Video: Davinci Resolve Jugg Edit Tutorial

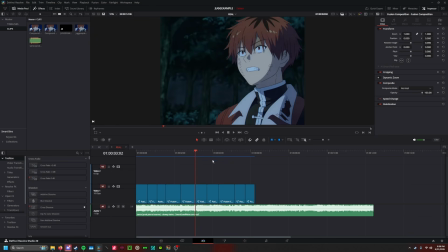483s
Another thing is you obviously want to avoid having your video warp at all, so that's just something that you're gonna have to mess with graphs and try to get it to not work.
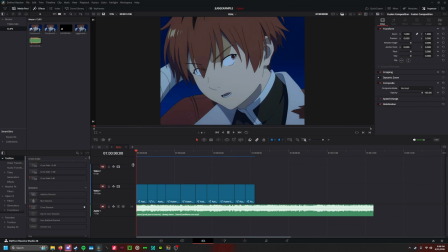495s
The next thing that we're going to do is the shakes. So this again is going to be for every single clip, but I'm just going to do it on one and then I'll show what it looks like at the end, but I'll just go over my thought process for each shake.
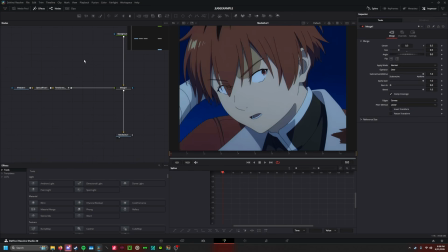508s
It's very good to not copy your shakes per video clip. It will look a lot better if you make the shake specifically for the transition and whatever you're trying to do. So I'll go over this first clip and what shakes I would do on it.
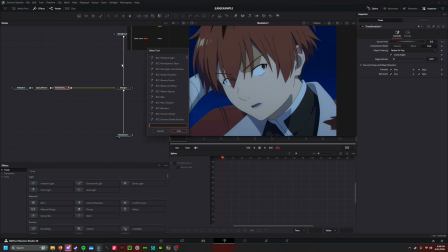525s
You want to put your shakes right after your time stretcher before your merge. And the shakes that I use is F dissolve shake.
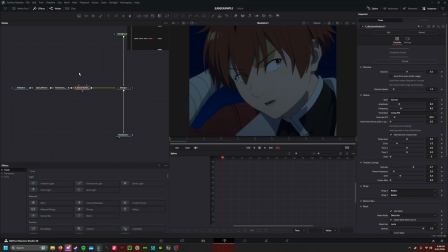534s
And just saying this right now, for any effects that are not in normal Davinci Resolve that I use in this video, they are available in the Clout VFX Discord server in his Fusion Effects pack, which you can download for free if you join his server.
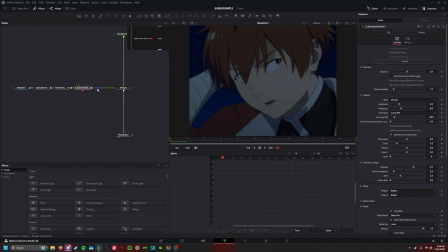549s
I highly recommend it. This shake is amazing, and he has a lot of other really good free effects in there. Highly recommend that you go and download that, but that's where I'm getting any of the effects that are not on Davinci Resolve. So normally to start out with the shake, I'll keyframe on the first frame, and on the last frame, I'll set it to 0.
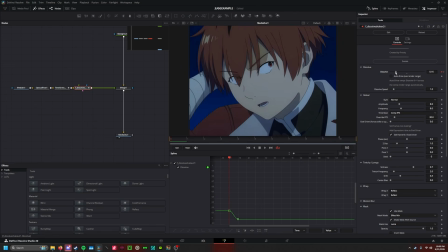568s
On the first frame, normally I go between 1.5 and 3. Normally I like to go about 2.5, and I like to set the dissolve speed up. Then basically what you're going to do is you're going to mess with mostly the amplitude frequency sliders here,
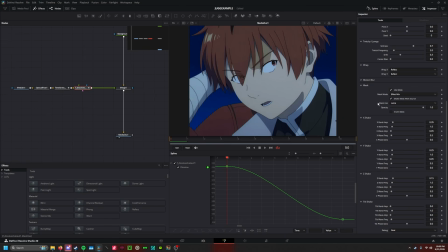585s
and then all of these values down here. Plax just recently did a shake tutorial, so if you want a more in-depth tutorial on this shake, or just shakes in general, I'd recommend watching that first before you just mess around with these values.
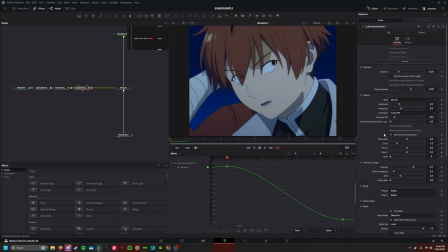603s
But this is what I normally do, and you're not going to copy exactly what I'm doing here, but this is just kind of my ideas of what I do. This one just kind of needs to be basic because there's not really a transition because this is the first clip. I normally use a graph like this. The only other graph I would use for my shakes would look something like this. Kind of a stiffer graph, but I like doing this. And then normally I will add a little bit of tilt.
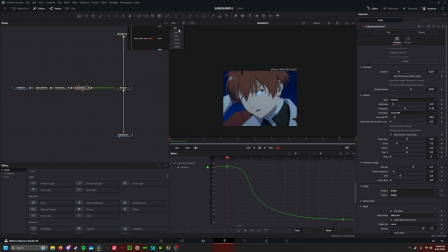629s
So that's just a pretty basic shake. And here's what it looks like.
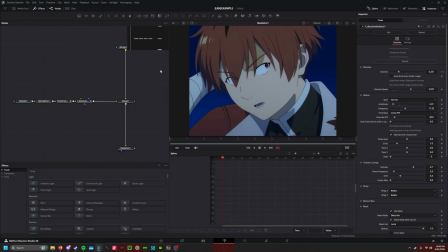635s
And for every clip, you're going to want a pre-shake and a post-shake. So a shake at the beginning of the clip and at the end.
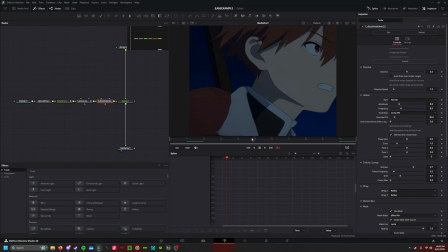643s
So for the post-shake, I like to keyframe it a little bit further in at 0.
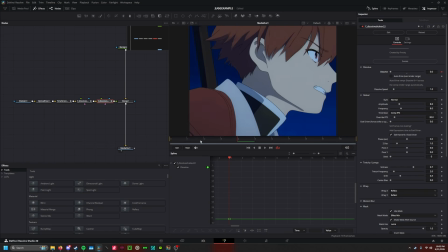648s
So normally like maybe a third of the way through the clip,
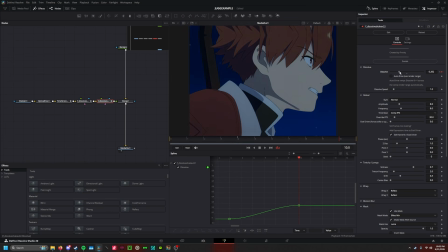653s
and then right at the end at the same kind of 1.5 to 3.
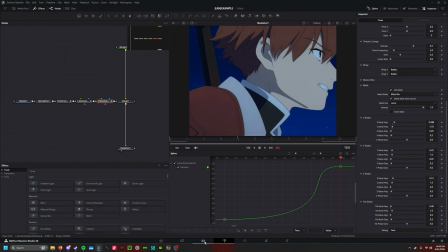659s
And I'm basically using the same type of graph, and let's see how that looks. So this is how that looks.
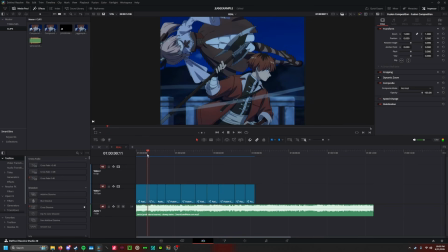667s
It's a little bit harder to notice because the second clip here doesn't have a transition.
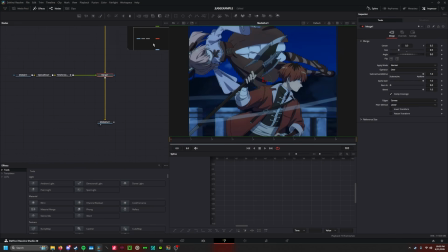672s
So I'll do this first shake just to show what that would look like.
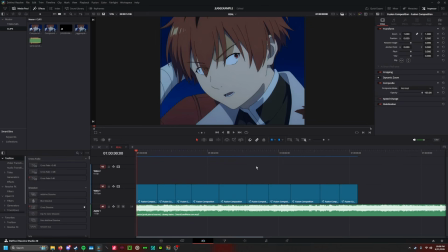679s
So this is what the shakes look like on these first two clips.
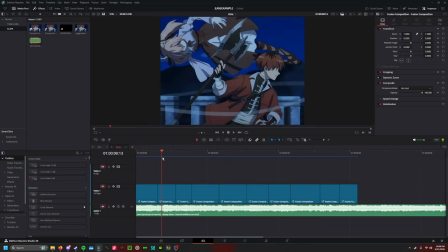684s
Now if you're noticing that it looks a little stiff, kind of like there's something missing, the main thing that you're missing is scales.
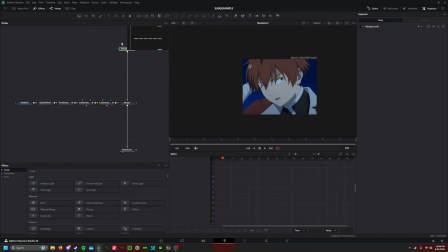693s
You always want your transform or your scale to be after your shakes so that they don't get affected.
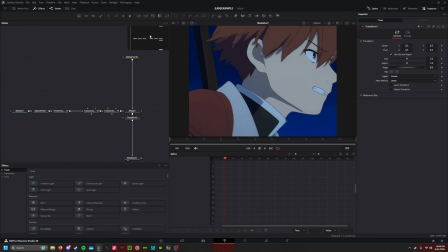700s
I like just using the basic transform node for my scales. I think it works good for me. So the first thing I'm going to do is on this first shake, I'm just going to add a little zoom out just to add a little bit more movement.
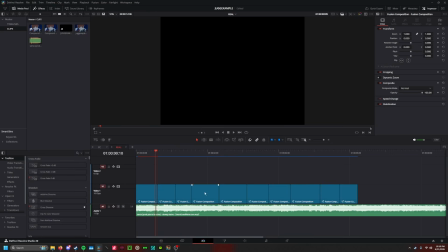713s
So for the second part, I'm going to need a zoom out scale for this.
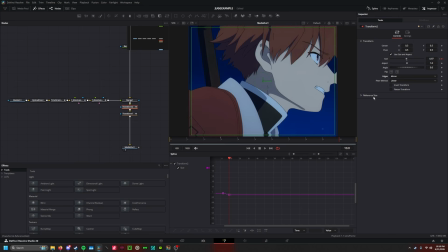717s
You don't want to go too crazy with the zoom outs because you don't
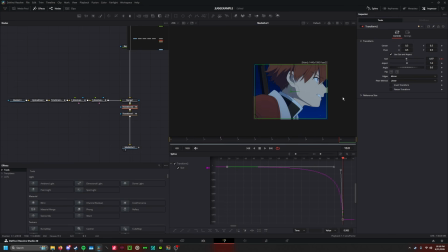722s
want to have your motion tiles be visible for most of your edit.
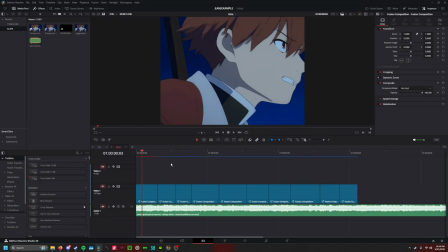727s
You want to make sure that they are kept to a minimum.
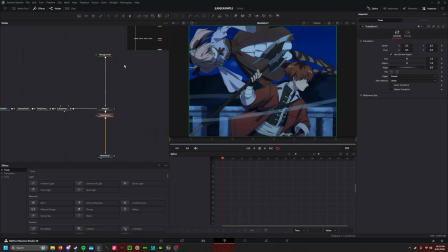729s
Then on this second clip, we want to add something that kind of leads into that transition. So because it's zooming in from his face, you can change the pivot point to change where this is going to zoom in from.
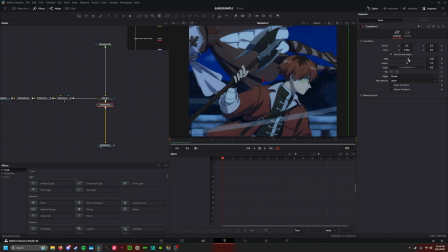744s
So we can kind of have that look a little bit better. So that'll look something like this.
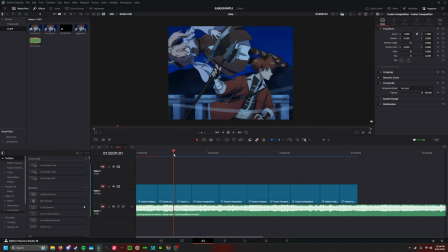750s
So for this clip, going into this clip is kind of moving to the right. So I want to do maybe a slide here.
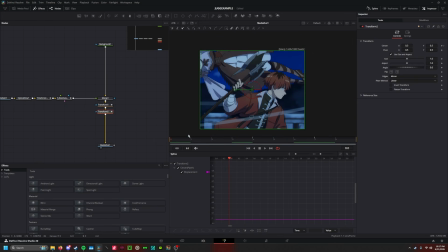757s
So if you want to do a slide, you're going to use a transform, and you're going to keyframe the center part of the transform node. You don't want it to be too long, and you want to keyframe it one before the end, because the last frame you're going to want to be an offset framer, so you don't want to have it keyframed on that frame. And then you basically do the opposite on the second clip. Let's see how that looks.
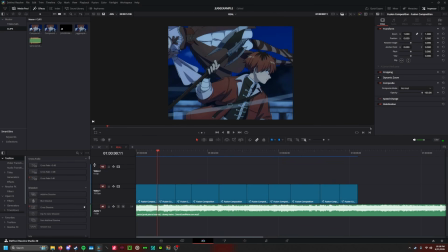787s
It looks very funky right now, but it'll look better with these offset framers, which I'll get to in the framer section. For example, for these two clips, I do a scale at the end of this clip zooming in, and then slightly zooming out at the start of this clip.
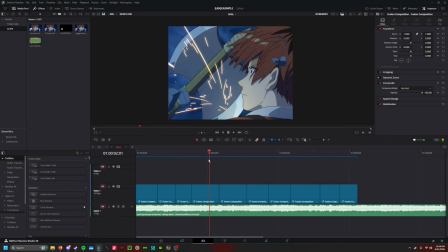804s
Now for this one, I normally just do like a zoom in and then a zoom out, just for like a kind of basic transition because these don't have much correlation. Same thing for these two clips.
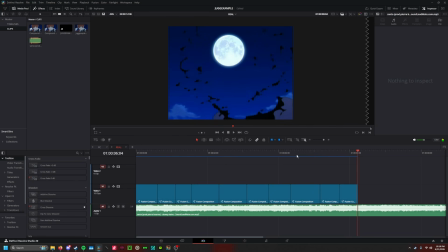818s
Or have this one zoom in and then this one zoom out. So you just want to be thinking about that with your scales and your shape.
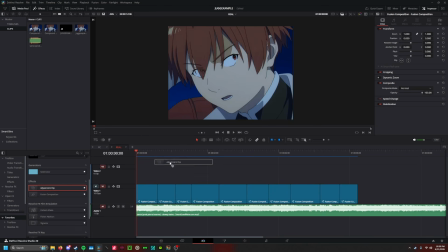825s
The next thing that we're going to do is our framers. So for my framers, I like to just add an adjustment clip that is the size of the clip, and then in that adjustment clip you're basically just going to layer your framers to make something.
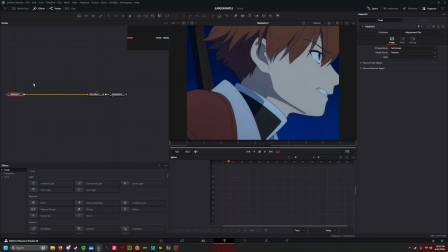838s
The important thing to remember about one framers is that some of them might be obvious, but a lot of them are just kind of trial and error and looking to see what looks good. Most of the time I like to look for maybe like a flash, kind of just basic stuff that I know will look good kind of no matter what.
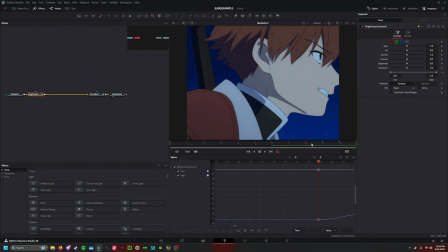857s
So I like to do kind of like a dark and a light flash. You use the brightest contrast node for that, and you like to keyframe and adjust these values here. Maybe doing something with a tint, so the Kawa Framer fast tint or something like this.
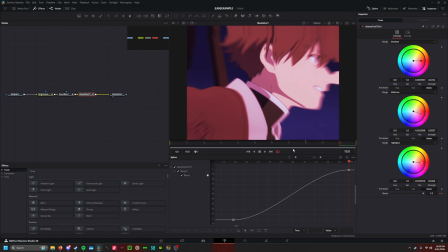875s
You kind of just want to experiment. This is, I think, the most difficult part of making edits like this, making good one framers that look good,
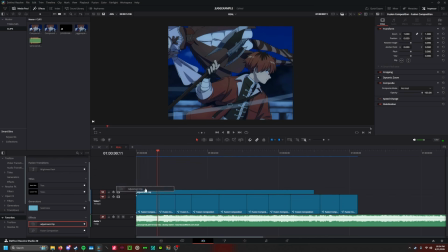884s
because it is very difficult and it's taken me a while. Then you're going to want to do that also on the start of the next clip.
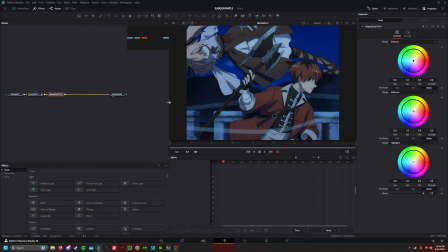892s
You're going to kind of want it to match it to to a certain extent.
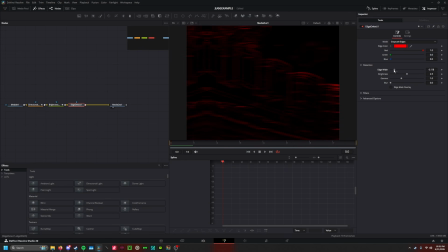899s
But for example, this is an effect I really like, edge detect, and I think it looks really good with this certain song that I'm doing, and I just like how it looks. So you can kind of just experiment with framers.
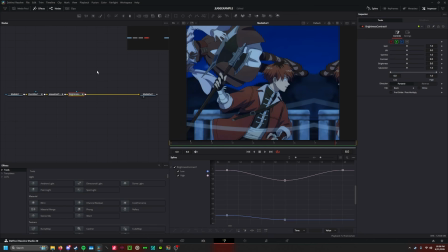916s
The last very important framer that I want to mention is a offset.
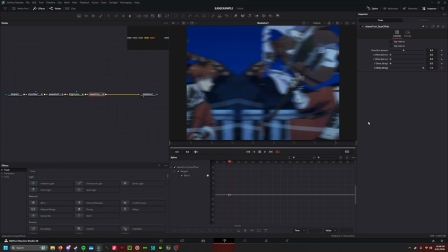920s
Is used in your slide transitions to add a lot more impact and a lot more like movement to the slide.
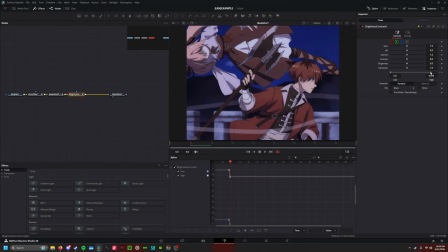935s
Also finding inspiration in other people's edits and looking for one framers that you like,
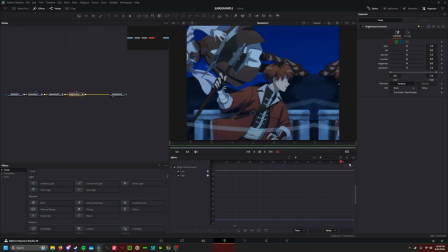942s
kind of copying them, or just finding a few that you think look good.
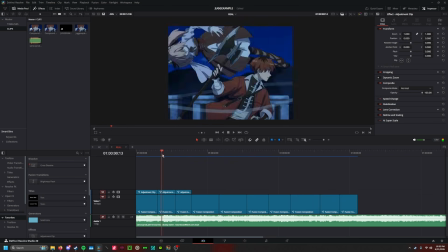947s
And over your whole edit, you don't want your framers to get super repetitive. You don't want to keep using the same types of framers. Even if you're using the same effects for your framers, you kind of want to switch it up. I think that framers are really hard to explain,
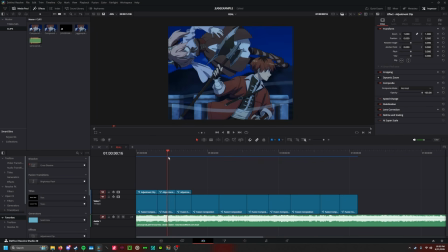963s
and I think Cloud VFX has a good tutorial explaining kind of the concept behind framers.